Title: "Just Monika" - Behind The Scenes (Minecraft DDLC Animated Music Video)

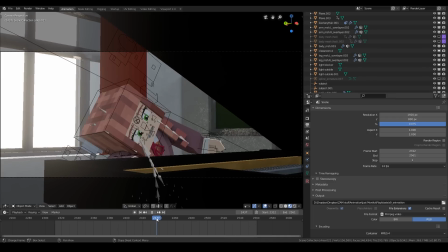(24:50)
So yeah, I animated this shot with the piano, which was actually, I'd say, one of the hardest shots in the entire video to animate.
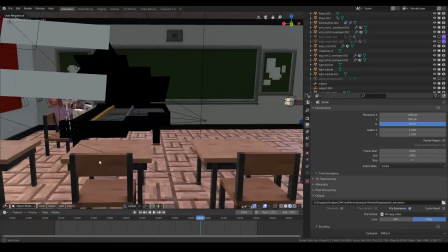(24:59)
which thankfully Zachary helped me with animating the fingers because that was one of the hardest parts.
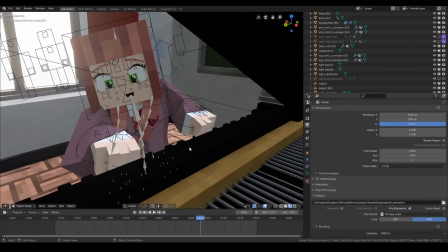(25:04)
I had tried animating the fingers playing the piano before, and whoa, that wasn't easy.
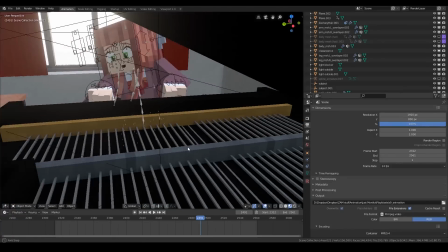(25:10)
And I actually went and put the extra detail of all these little individual
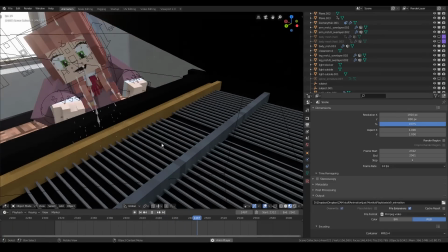(25:16)
piano strings getting pushed by her. You can't see it from the camera view too much, but you can see the shadows,
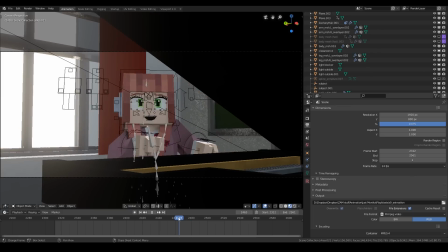(25:25)
so you can tell it's moving under the right circumstances. But yeah, this shot actually turned out really good, and it's exactly how I pictured it, so I'm glad it turned out good.
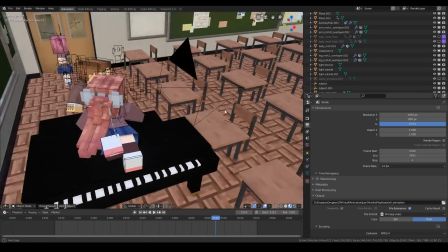(25:36)
Also, for everyone asking how this random piano appeared in the scene, it's cartoony.
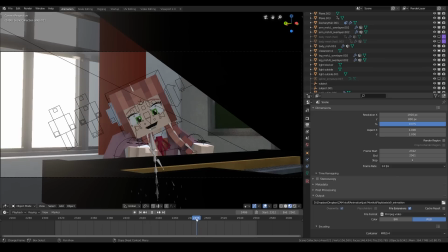(25:41)
Give me a break. I just needed just an excuse to have a piano without switching to a different scene.
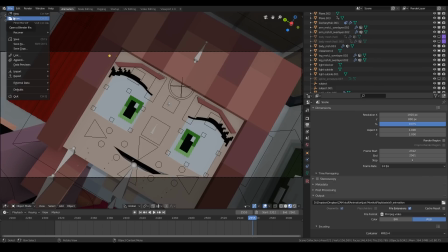(25:52)
So yeah, let's go on to the next scene. I think that's really all there is to say about this one. The next scenes are some of the best in the video though, so let's take a look at those.
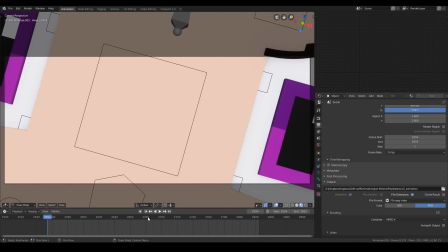(26:01)
Alright, here we are, some of the best shots in the video. The next 3 scenes were all animated by Zachary, and these were one of his original visions for when he started the video, and he was really proud of how it turned out, so let's take a look.
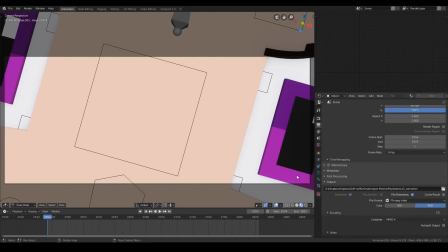(26:17)
Let me turn Simplify down, because that's lagging. Alright, let's play it.
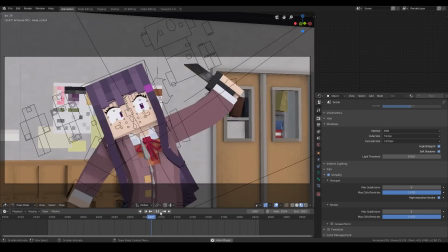(26:25)
This is very expressive. Wait a minute.
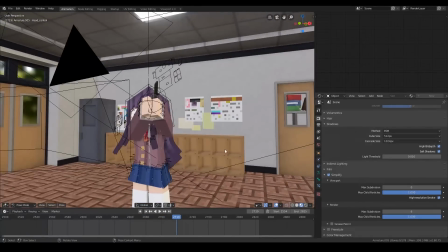(26:30)
Is Penguin gone? Oh no, Penguin's there.
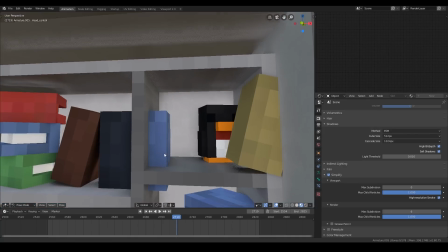(26:36)
Oh, poor Penguin. He's clipping through the wall. No!
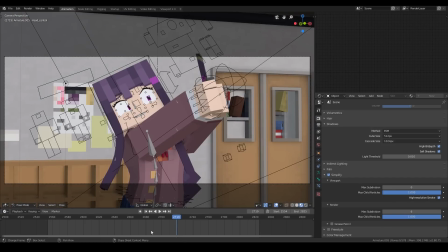(26:42)
Okay, back on track. Sorry for the distraction.
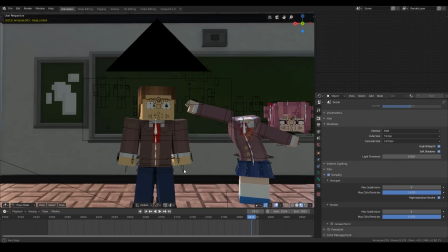(26:48)
Oh boy. Yeah, poor Natsuki has her head off again.
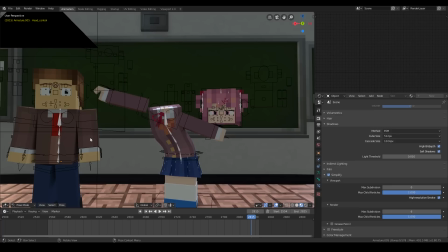(26:54)
Natsuki has a knack for getting decapitated. Actually, she does in the game too, because she twists her head off or whatever on that one part.
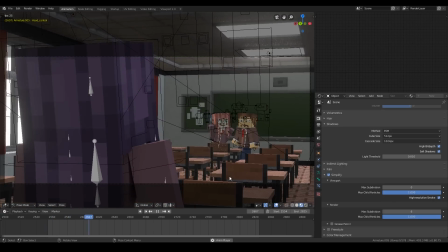(27:04)
So yeah, I'm gonna act like that was on purpose. So, what do I have to say about this part?
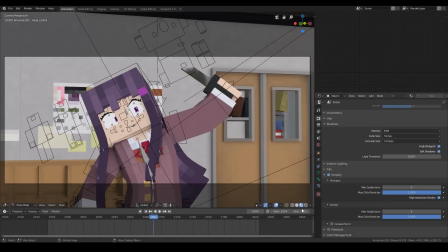(27:11)
Oh yeah, one thing that I could say about this part is when you see the little reflection on the knife here,
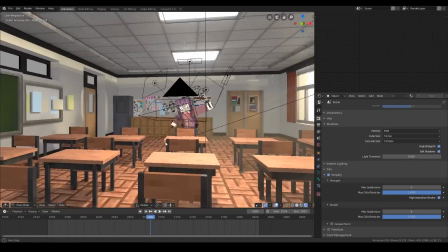(27:18)
I actually placed a bunch of
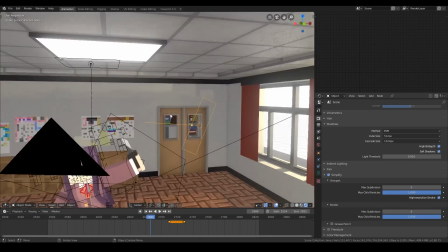(27:22)
intentionally placed lights that would reflect perfectly off the knife when she turned it into different angles,
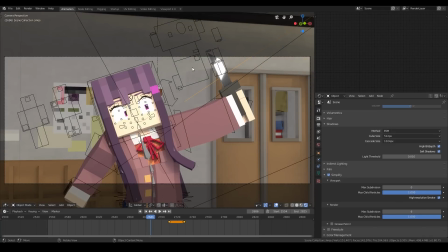(27:29)
because her knife was blending in with the background a little too much. So I had to add those little glow effects on the knife to make it stand out a little more. Plus it just looks nice.
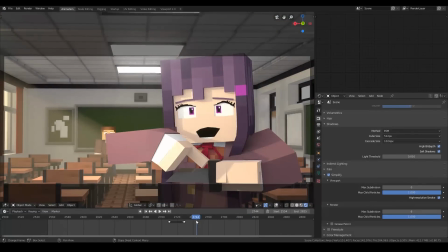(27:41)
So I guess there's not much else to say about this scene, except for this crazy face that I saw some weird photoshops of.
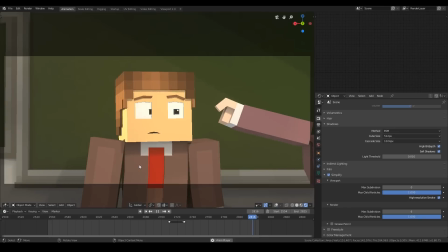(27:48)
So yeah, don't do that. Alright, let's go on to the next shot. Alright, shot 11.
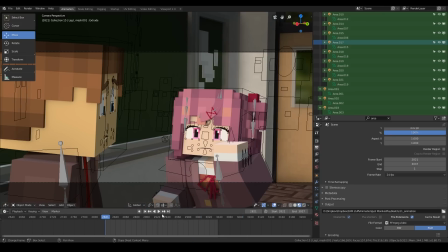(27:55)
Let's take a look at this.
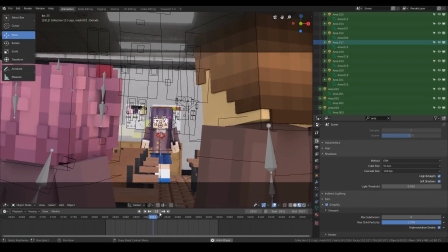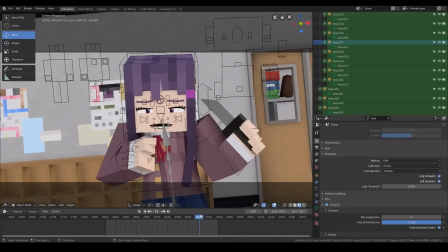(28:05)
Yes, very, very expressive on this part. And she's actually tugging on her
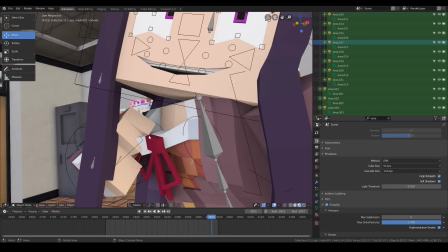(28:14)
collar there, even though the rig doesn't support that.
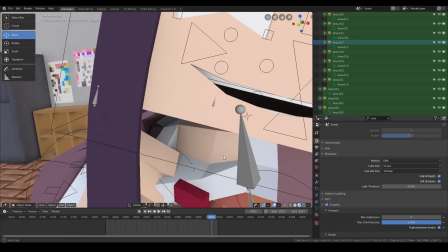(28:20)
So we just had to add a shape key and extend out the collar so it looks like she's pulling on it.
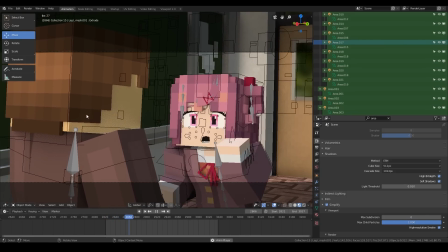(28:29)
But yeah, Zachary animated this entire part, and it turned out looking very excellent.
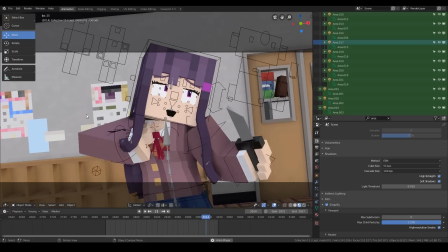(28:34)
It's the most expressive part in the video, probably. Now, there's not really much to say, actually, about this shot.
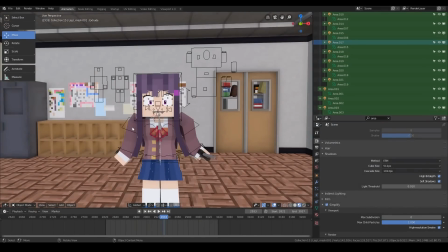(28:41)
A lot of these shots are in the same set, so I don't have much to say in terms of set or lighting, because a lot of them are similar.
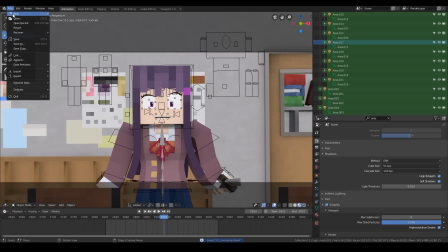(28:49)
So let's actually look at the next shot. Alright, let's take a look at this.
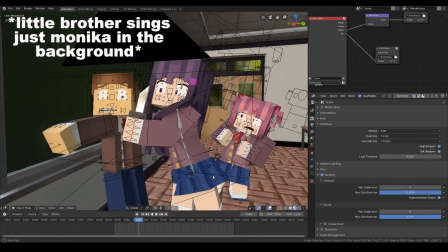(28:56)
Oh, poor Natsuki. Poor Natsuki.